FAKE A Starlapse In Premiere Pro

Now they act like our time-lapse foreground, a silhouette of branches.
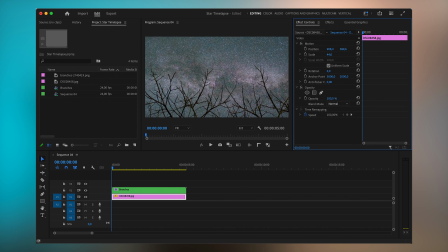And so the next thing we want to do is actually bring our sky into motion. So now let's select our sky clip. Let's select our starting position. I think like this works perfectly.
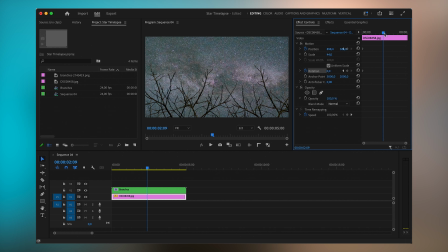And now I'm gonna keyframe position, keyframe rotation. Then I'm gonna go a bit further. I'm gonna rotate it just a little bit, just like this.
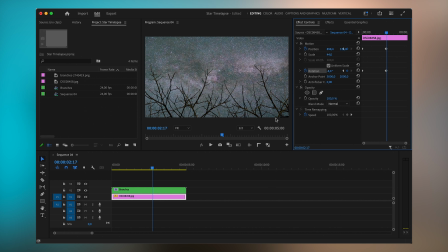Then I wanna raise it just like this. And we have to be careful because now we're kind of cropping the image here, and we don't want to do this. So what I'm gonna do is I'm gonna increase the scale, but I don't have my scale keyframed.
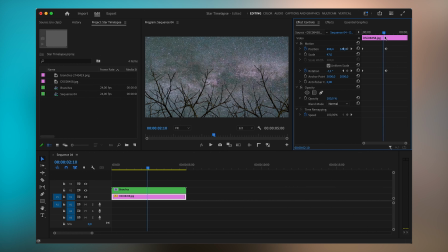So now I'm gonna just zoom in just like this. So let's check how it looks. I'm not very sure about that. This movement doesn't look real to me. Let's zoom in a bit more here. Yes, the initial position I like.
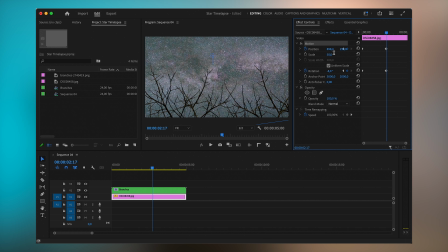The end position, maybe let's move it a bit up. Just like this. Yeah, I'm gonna zoom in a bit more. Let's check the motion. Yes, now the motion starts to look more natural.
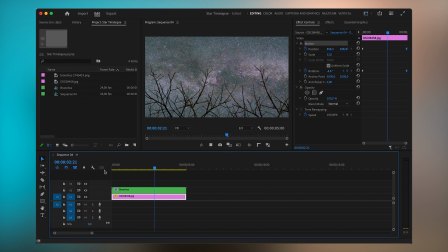So let's try to play our clip. So yeah, it's already a pretty good result. Keep in mind that in this tutorial we are not making it scientifically accurately, I mean the motion that we're producing, but if you wanna make it like one-to-one with reality, you are of course free to do it.
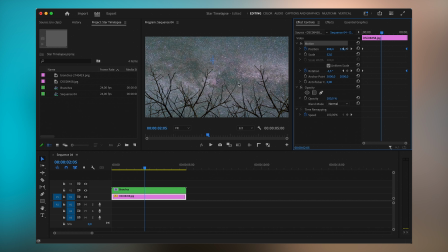But for time's sake, we're not gonna be doing this in this tutorial. Now we have a good foreground, we have a nice motion in the background. Is there something we can add? Well, what we can do is we can blur the branches just a tiny bit, because our focus point is obviously the stars,
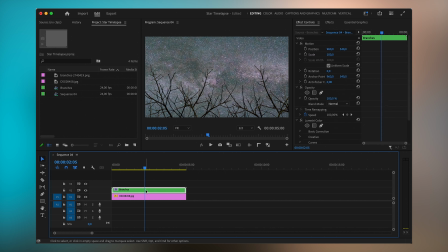and at this point with our aperture wide open, the foreground must be at least a little bit blurry. So let's go ahead and apply a blur. For that we'll go to effects, type in blur and choose Gaussian blur.
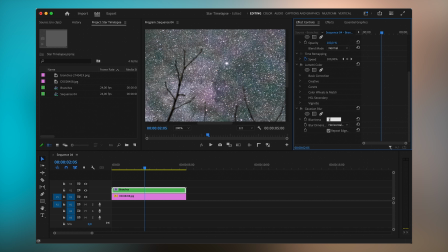Just double click it, and I'm gonna pick some value like 5 just to blur it just a little bit. Let me zoom in so we see what we did without blur, with blur. I think it's a bit too much, maybe let's go like 3.
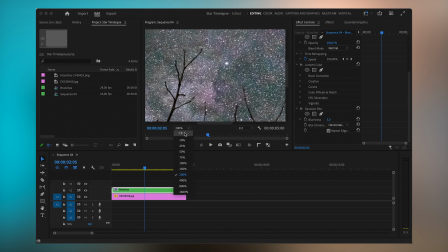I think it also blends this foreground even better into the image. And so yeah, this is pretty much it, guys. Let's now go ahead and export it and check out it full screen once again. So yeah, this was it, guys. A pretty easy way to make a time lapse, which in reality would take you a lot of time, because in a classical way you have to be out the entire night, because as you know, our Earth rotates not that quickly. So in order to capture this motion, you have to be there at least for a few hours, taking images with even intervals. And at this point, if you've done it before, you know you're freezing, you're bored, you're very excited about the result, and your heart is warm, but your body is super cold. Thank you guys for watching this tutorial. I hope it was helpful. And until the next time, see you guys later.